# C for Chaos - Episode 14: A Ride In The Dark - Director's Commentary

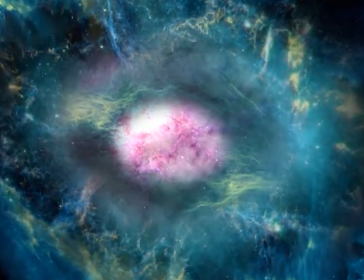[0:02] I've seen them in my dreams. Just beyond my mind's eye they lurk.
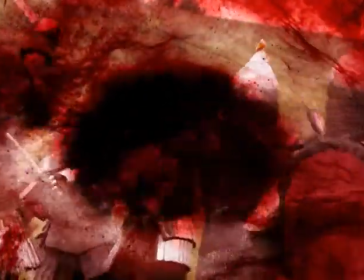[0:09] I've seen them in a small...
Welcome back to the ongoing Ride of Director Commentary for Sea for Chaos.
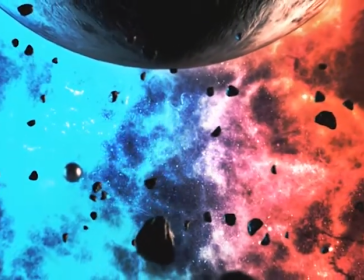[0:15]
This is episode 14, A Ride in the Dark. This is JT McRoberts,
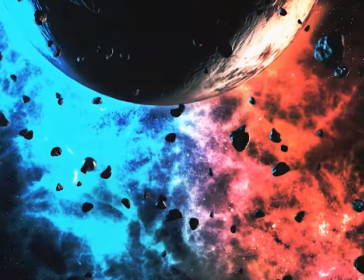[0:20]
your guide for these commentaries. we must go on record by saying this will apparently be the longest running commentary that i
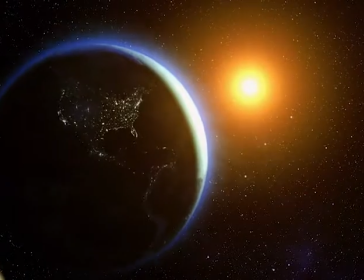[0:29]
will ever record because we're going to do one for each one of these webisodes as they come out
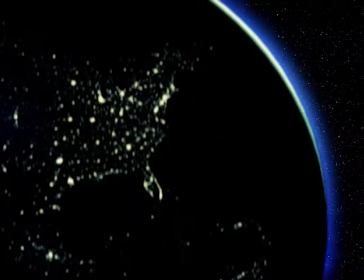[0:34]
who's listening to them i don't know but uh i
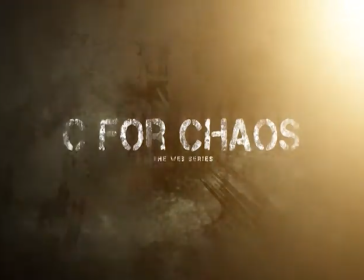[0:40]
don't know perhaps if we put c for chaos commentaries aka i don't know um no
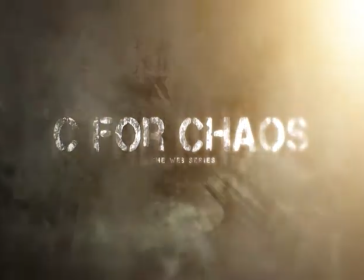[0:46]
budget film school for how to make bad films or how to avoid making bad
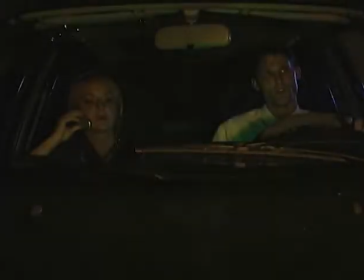[0:51]
films and that's what we'll call it so here we see standard poor men's
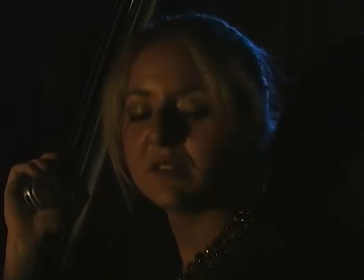[0:57]
process a shot of uh actors scott thomas and amy
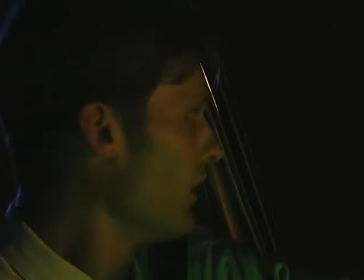[1:03]
lauder as art and bella
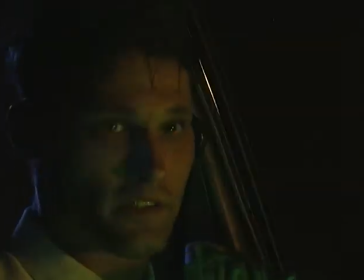[1:08]
so main characters for sea for chaos right in the dark episode should be subtitled
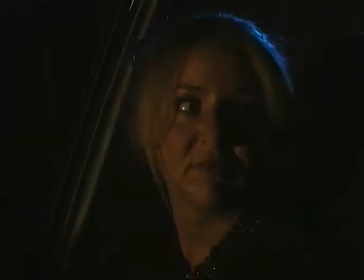[1:18]
more stuff that modern audiences don't care about hearing this was an attempt at just building some scare some character with these two guys to give them quiet moment alone outside of the plot there
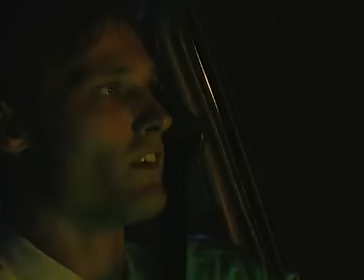[1:32]
their little love story subplot which is actually part of an unrequited love triangle with with the character of Emma who is also running around here
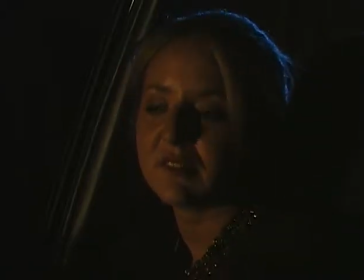[1:48]
this gives the characters of Art and Bella a chance to breathe and
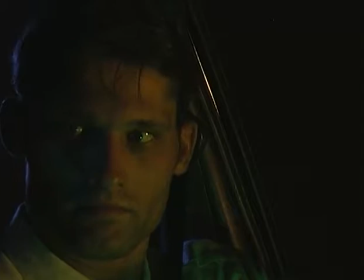[1:54]
just share with each other and you see a little bit of their past relationship issues
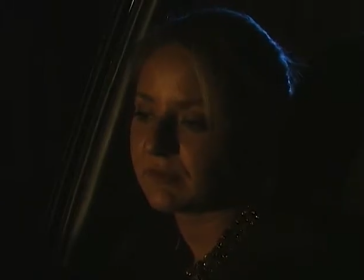[2:00]
kind of rear its ugly head some of the things that they talked about there's there's a lot of things that I tried to leave to the subtext and
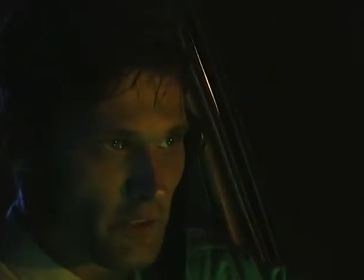[2:13]
just make those suggestions based on what
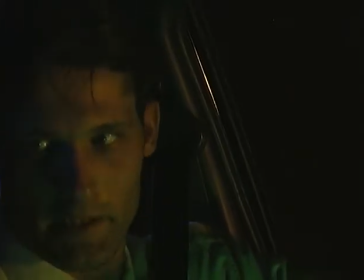[2:19]
Art and Bella are saying to each other and you just kind of put the pieces together in the
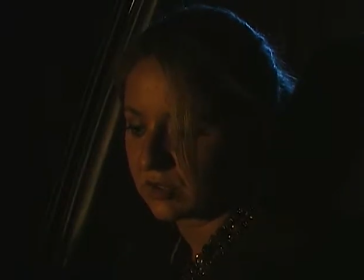[2:24]
past you know I was very much trying to avoid writing something and saying you know Arthur this is why we broke up no Bella take me back yeah you just just standard
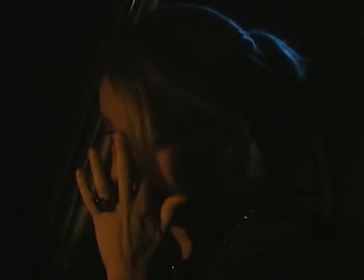[2:34]
straightforward dialogue you know I wanted to leave a
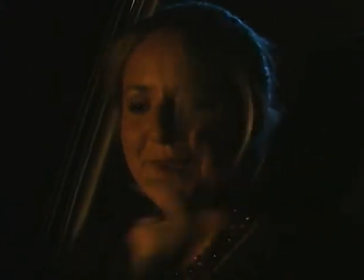[2:38]
lot of things really vague but then also give them specifics that they
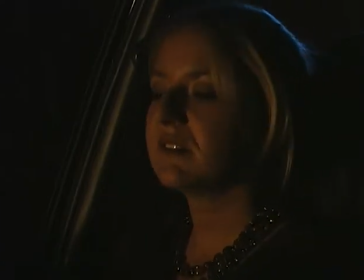[2:43]
could share emotionally like Bella talks about their part the park their tree
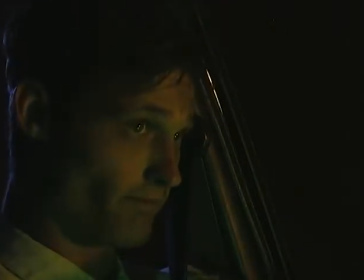[2:49]
so in talking about those things hopefully the audience will take
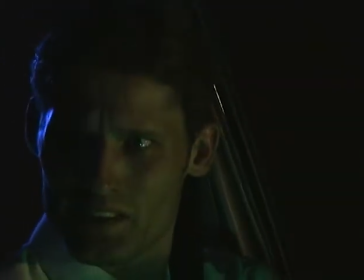[2:57]
part in the storytelling process and complete the closure that is necessary
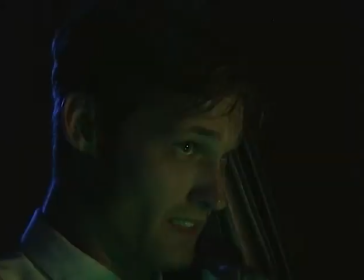[3:04]
in order to fill in the pieces of their shared backstory you know I don't need to tell you
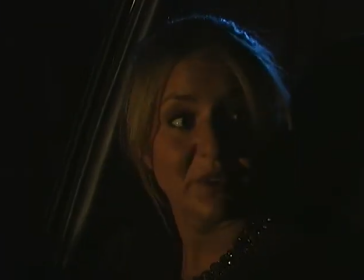[3:11]
I don't need to have Bella say hey we walk through that park every day on my lunch hour you know it meant a lot to me we did this there we did that you know it's just kind of a quiet quick